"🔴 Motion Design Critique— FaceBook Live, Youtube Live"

That was a really long outro. Good job, man. Good job. All right. Let's switch back to this. Unfocus that screen. Boom. All right. I'll focus on you. All right. So you can see. Yeah, we can see you now, right? Move your hand or something, dude. It's a little stuck. You guys see it stuck on your end? Yeah. On your end, too? It's all right. I mean, if we could hear him, it's all good. All right. We only need to hear you. It's cool. you're frozen in time you're doing the robots or something like that okay that was a tricky song to do because bust the rhymes is speaking like 100 miles an hour uh okay so what how best can i provide feedback to you so you can move forward in your life and your career what do you want to hear from us um uh do you feel and i've run this video past a couple of people and they certainly enjoy it um and because i have an honest bias and most creators have bias towards the work they put out into the world. In your opinion, do you think there's anything about the video that's kind of awkward or doesn't really fit as well as the other parts? I noticed you made a comment on the outro. It was kind of long. But I'm looking for really nitpicky criticism. That's what I'm looking for. Then you are talking to the right two people. Matthew, get your knives out. You're probably more scalpel. I'm probably more butcher knife, OK? So, Matthew, I'll go first and then you get ready to go, okay?
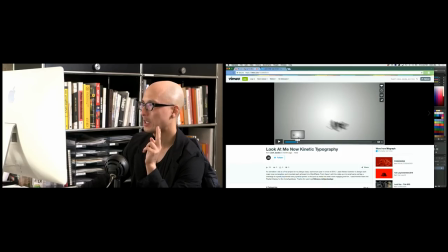22:30 Josh, you ready? Yeah, let's go. Alright, let's go. First thing is, I think you went a little bit crazy on the motion blur. I like motion blur for certain things, but this is just too much motion blur. When you're doing a more graphic animated piece with typography and the kinetic typography assignment is always good.
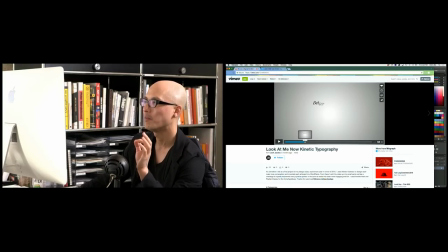22:47 It's basically making a lyric video and there's a couple things you need to do. one is you need to do service to the song and the lyrics and I think you got that because it's rapid fire and then the other part is to show off a little bit of your design skills so here I think what you're doing is you're going against type right it's a rap
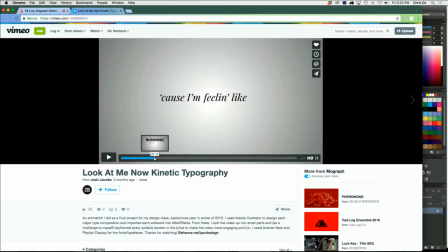23:06 song and he's going super fast but you've got this serif italic face which is throwing me off a little bit but I think that's a good thing to try to go against type instead of doing two bolts and
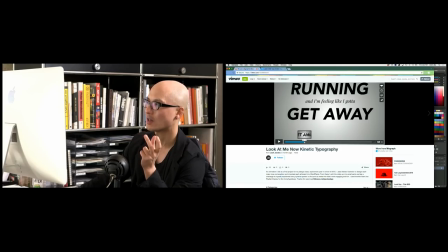23:19 sans serif typeface is you're mixing a sans serif and a serif together and I think that's kind of nice. I would have preferred it if it were a little bit more graphic and punchy in terms of animation like it's harder hitting. It feels a little soft and part of that is because the motion blur is so heavy, okay?
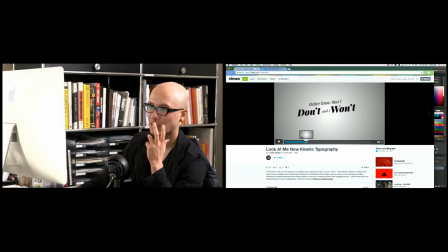23:36 And I think you could do things where instead of just setting a keyframe from the beginning of the rotation, I'm sorry I should be sharing that screen. Let me try that again. Okay, so I'm scrubbing through your animation right now. So I'm seeing your type come on.
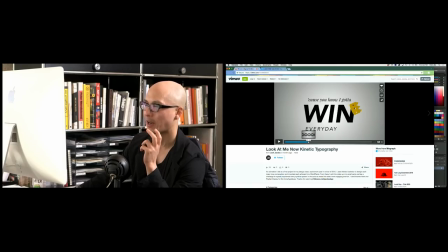23:53 And something that I've learned by watching people who are really good at animation, they really know how to play around with the animation curves.
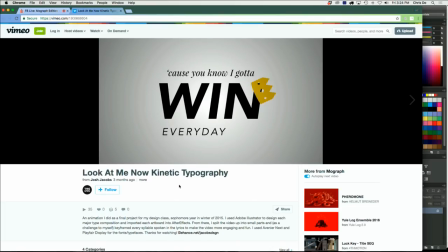24:00 And I think that's where I see room for improvement from you, is to really get things to build anticipation and then overshoot, you know, anticipation and overshoot concepts. And maybe employ a little bit more squash and stretch. So So when the words say pop, they really kind of feel like they're being inflated and they pop.
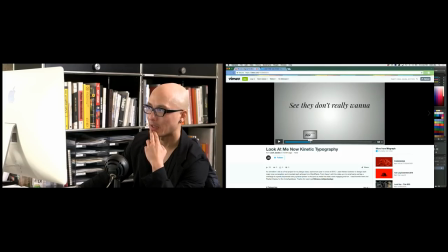24:18 Okay? Another thing I'd like for you to think about in the future, maybe not so much for this piece, but try it on something else. You can overwork a piece of death. I just say this is kind of a stamp in time and a reflection of what you know at that time. Make another piece and just keep growing. The other thing I want to see is Z-depth.
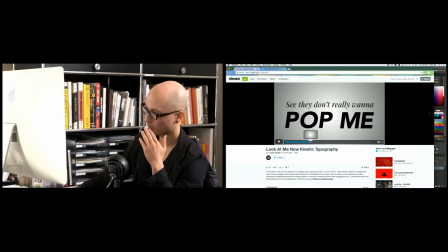24:37 I want to see things exist on more than one plane. Yeah. Right? Right, I think everything lives on one plane right now. If you keep scrolling, there's a section where I have a bunch of, if you scroll forward, I, the inhale part.
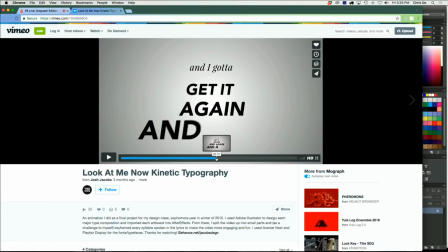24:53 Right here? Yes, right there. Yeah, yeah. Okay, okay, it's very subtle. Probably not enough, right? Okay, all right, perfect. So everybody knows what I'm talking about.
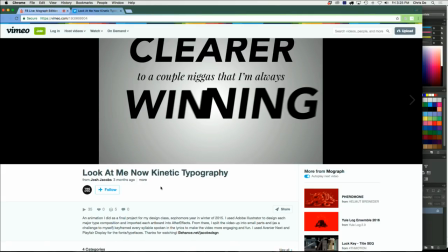25:02 I want to see things exist on more than one plane, P-L-A-N-E, right? And what we're gonna do is create depth, like they exist in space and each card of type is 10 feet away from the next.
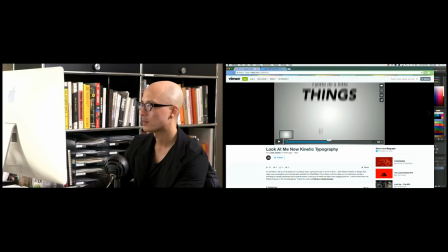25:15 So what he's done here, let me play this little part. I turned the audio off so we can hear each other.
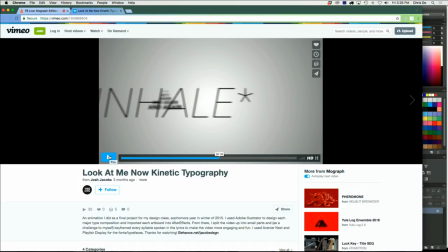25:22 Okay, so you have a little bit of move, and what I want to see is a more exaggerated move.
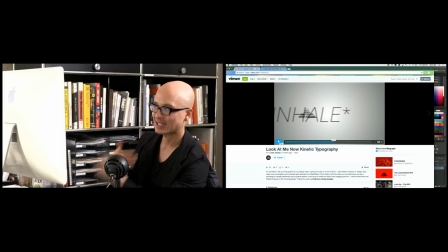25:27 Like it drifts and it snaps back, and it drifts and it snaps back, and we can see the camera travel greater distance. It's very subtle. One could mistakenly see these as little scales and a position change, right? So you want to be very clear and deliberate. I think a lot of what we talk about and do in design and animation is to have intent, right? Like, this is my intent. It's very clear. Nobody's going to be confused by that. You do do one big camera move back here when you pull them all away.
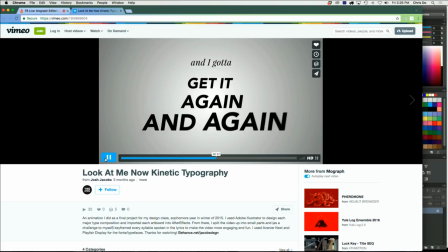25:58 Oops. It goes so fast. There's your big camera move.
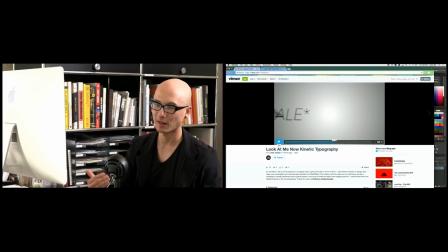26:02 But you see how it lands, and as it's landing, you're already kind of sliding the animation out, and that softens the impact of the type landing.
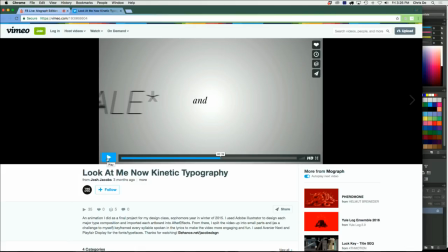26:12 Okay, so let me play that part. It says what? Inhale. So inhale should land hard one beat and then slide out.
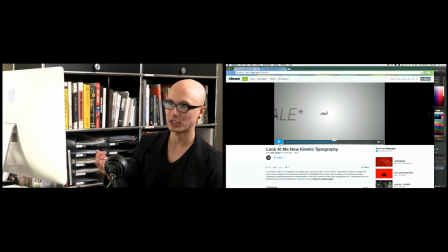26:20 And before it slides out, you might do a little anticipation and draw it to the right and then shoot. So those are little things that we look for. and the people who are really good at this they seem to have mastered the concept of anticipation and overshoot and adjusting the curves so things move really slow and then they move fast and they slow down at the end right that's me with my butcher knife matthew you have anything to add to that um no i think oh you covered a lot of the big ones i think other things uh back to your original question about what is standing out in an awkward way i think the uh about two-thirds of the way in when there's illustrations of the new stand and stuff like that or even this illustration of the dice like those are the moments that kind of threw me off just a little bit because they felt like they
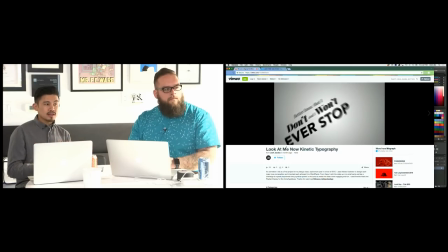27:02 didn't gel with the style of the typography that's a nitpicky thing uh the other thing that uh that
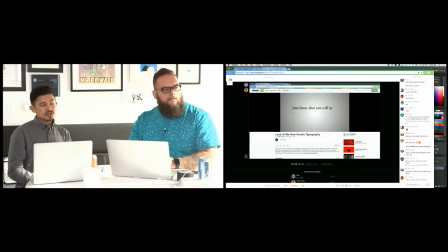27:09 chris didn't touch on but i think would be really fun actually is right now everything is just
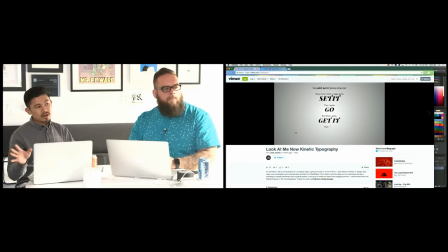27:14 happening on this vignetted white background but there are never any moments where
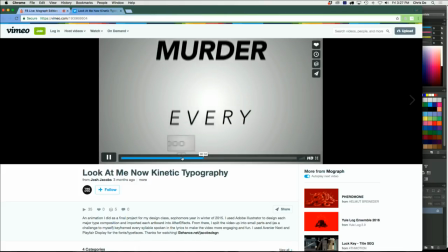27:19 the values flip where everything inverts so
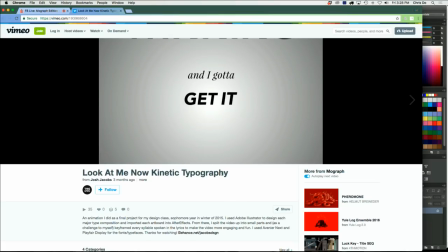27:24 there could have been a great moment where if you started with uh what's his name chris
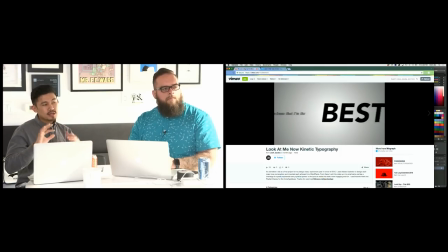27:28 brown rapping and it's uh black on white what could be cool is by the time it gets to uh buster rhymes it could flip and then now it's white type on black right so those could be really cool moments where you're trying to flip who's speaking at what point or if there's a change in the the lyric or the meaning of the song you could use that moment to invert the values there and just have little bit more fun.
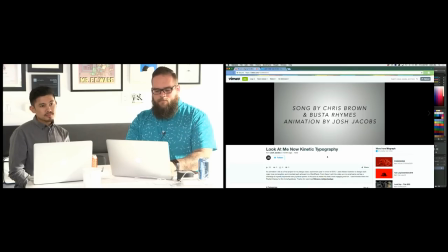27:51 That's an interesting idea. Okay, I'm gonna say one more thing and then we're gonna move on to the next caller here. The other thing I want you to do is just maybe brush up a little bit more on your typography.
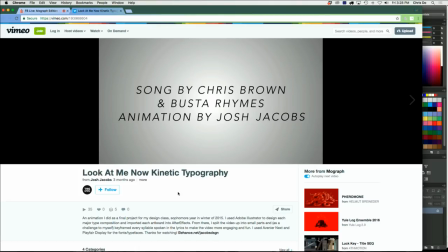28:02 I could see this animation looking ten times better if this typeset was a little bit more sophisticated, like using bold and light weights next to each other and varying your point sizes on the screen. Right now everything's one point size, one weight, and all centered up. And you know me, it's like I'm really picky about my topography.
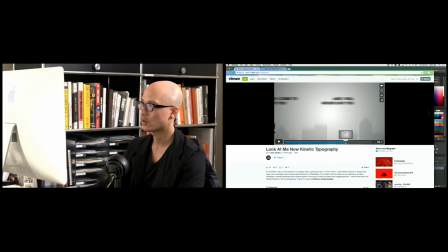28:19 The other thing too is maybe the references that you use for say this street thing here.
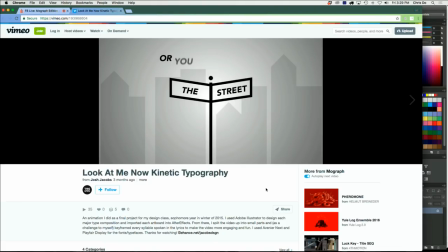28:25 I feel like this could be a little bit illustrated a little bit better and I think, what do I mean by that? I mean the pole itself maybe has a rounder top so it doesn't look like a stick so you create the illusion of space and depth and maybe the center pole is thicker and the sign,
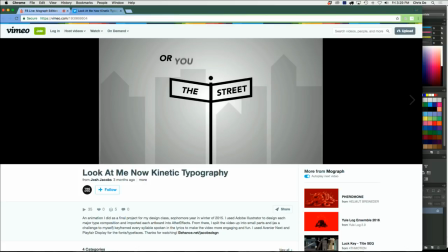28:43 the weight around the signs a little bit thinner so more contrast because everything looks like it's one weight and it doesn't have a great sense of depth and design there, okay?
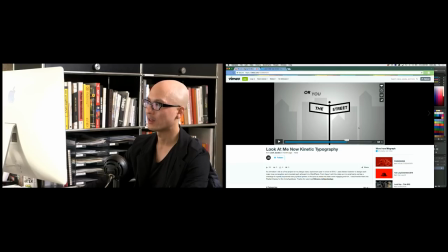28:53 Like even the buildings in the back. Okay, hold on. Even the buildings in the back, maybe the shapes themselves could be designed a little bit better. And it's easy to go on Pinterest and look for like really inspirational work. You don't need to invent all this stuff. Look at what you like and then try to replicate it. Go ahead. Go with your question. Do you feel my type combination is good?